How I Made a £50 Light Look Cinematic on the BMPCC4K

I originally wrote this episode explaining lenses, going through focal length, aperture, zoom versus prime, and in order to do that I wanted to demonstrate what I was talking about, so I put together a short scene. And in the process of making that short scene, I bought this light here, and I absolutely fell in love with all the features that it has. So I wanted to rewrite the episode to explain how to have that cinematic look with only one light. So without further ado, here's the short scene.
In the case of nuclear or radiological fallout,
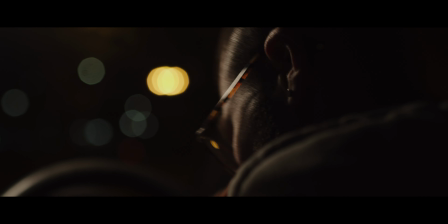people living around potential targets such as military bases and chemical plants may be advised to evacuate.
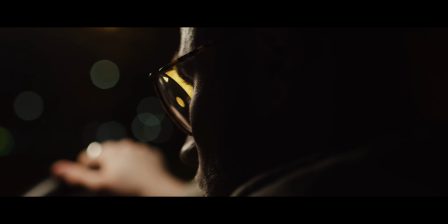Protection from radioactive fallout will require taking shelter in an underground area or in the middle of a large building.
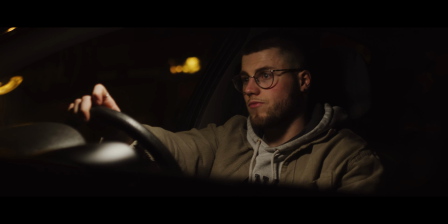Fallout shelters can be any protected space where the walls and roof are thick and dense enough to absorb radiation.
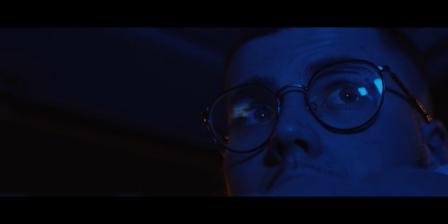The more distance and time you put between you and the fallout particles, the better.
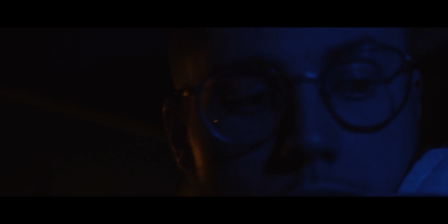After radiological or nuclear fallout, you shouldn't leave your shelter until officials say so.
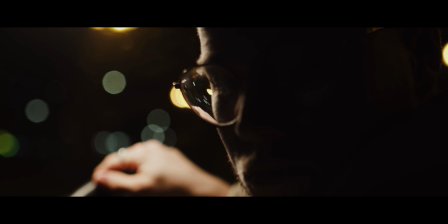The length of your stay can range from a day or two. The market back.
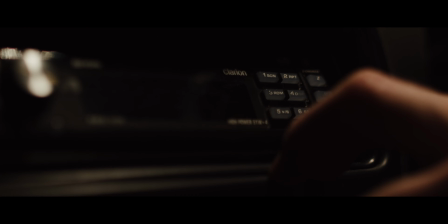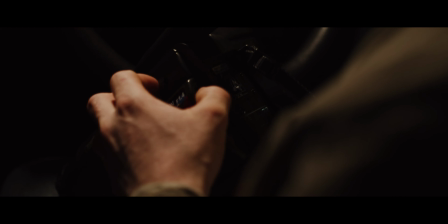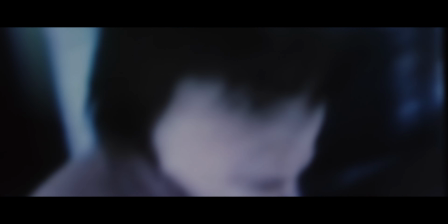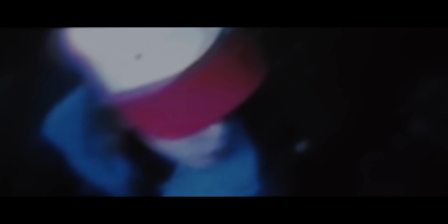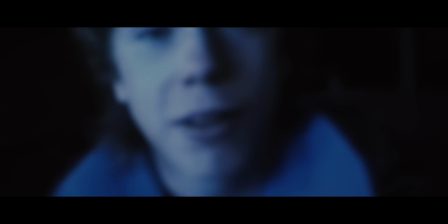What's your name?
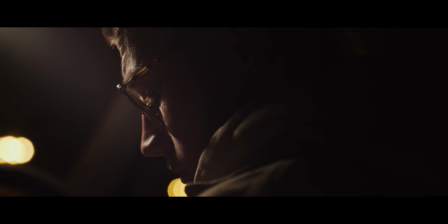Here, I have a special Zimmerman.
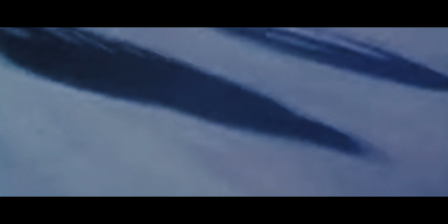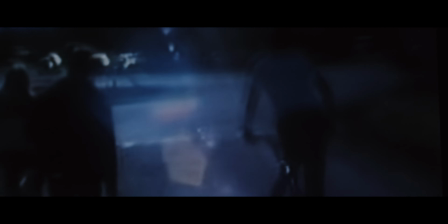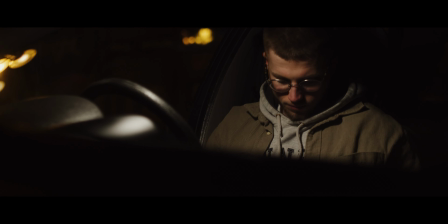As you can see, really simple short scene, only using one character, one location, and more importantly, only using one light and still getting that cinematic look. So let's start off with the light itself. So this light here is the OMBAR RGB portable video light, and it's currently sitting at $47.99 on Amazon.
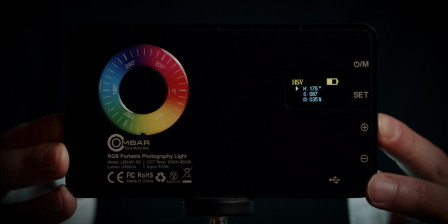I think that's incredibly reasonable considering all the features packed into this little light and how bright it can actually go. In my opinion, is this light worth it? Absolutely. However, it all depends on where you are in your career. If you're a starting cinematographer, filmmaker like myself, then I can't recommend small lights like this enough because they are so simple to use. However, the only limitation is your creativity and how creative you are with this light. If by the end of the video you are interested in buying this light, I have included a link in the description below. But first, let's get into how I lit this scene only using this one light.
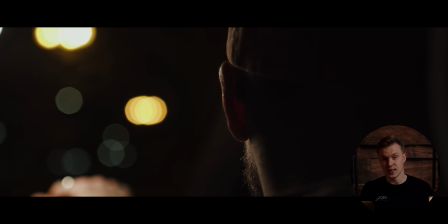As you can see from this first shot here, it does leave a nice outline along his face.
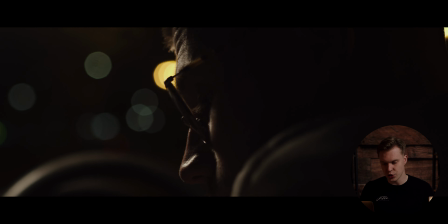However, looking at it now, I probably should have exposed more of his face.
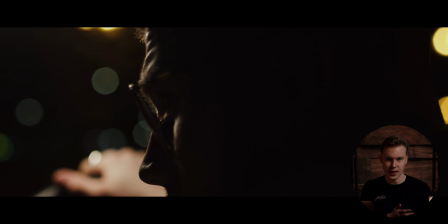I should have moved the light ever so slightly more to the left, giving more exposure to his shoulder and his face. However, I'm still getting that cinematic look.
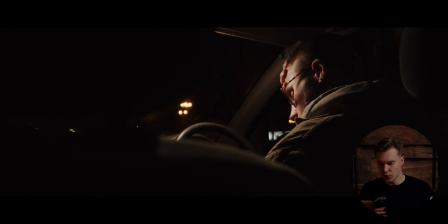Same with this shot here, which actually isn't in the film, but you can clearly see that the motivation is the interior light of the car. And you can also see that Jack is the only one who's exposed, and with only one light, that's all you can do is expose what's important to the audience. With only one light, you can't really expose the entire scene. Therefore, you should do the opposite.
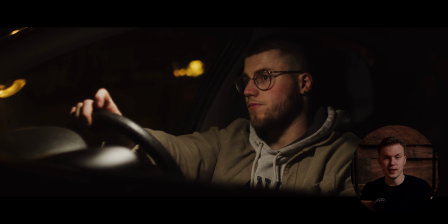You should try and expose only one thing, and in this case, it's Jack's performance, the character,
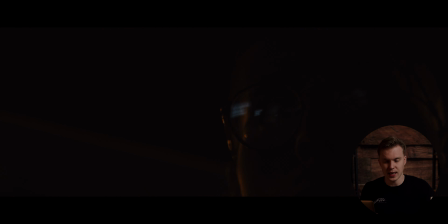because that's what's important in this scene, and that's what tells the story, what drives the story forward,
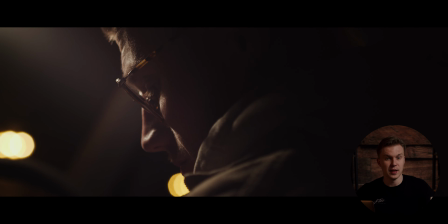is this character. Therefore, only expose his face. And that's what cinematography is using light to guide the viewer's eyes into something or someone. When lighting a scene, you need to think about the angle in which the light is placed. As you can see from this shot here, the light is almost beaming down onto our character. Now that's because the interior light of a car is always obviously up above and looking down at the character.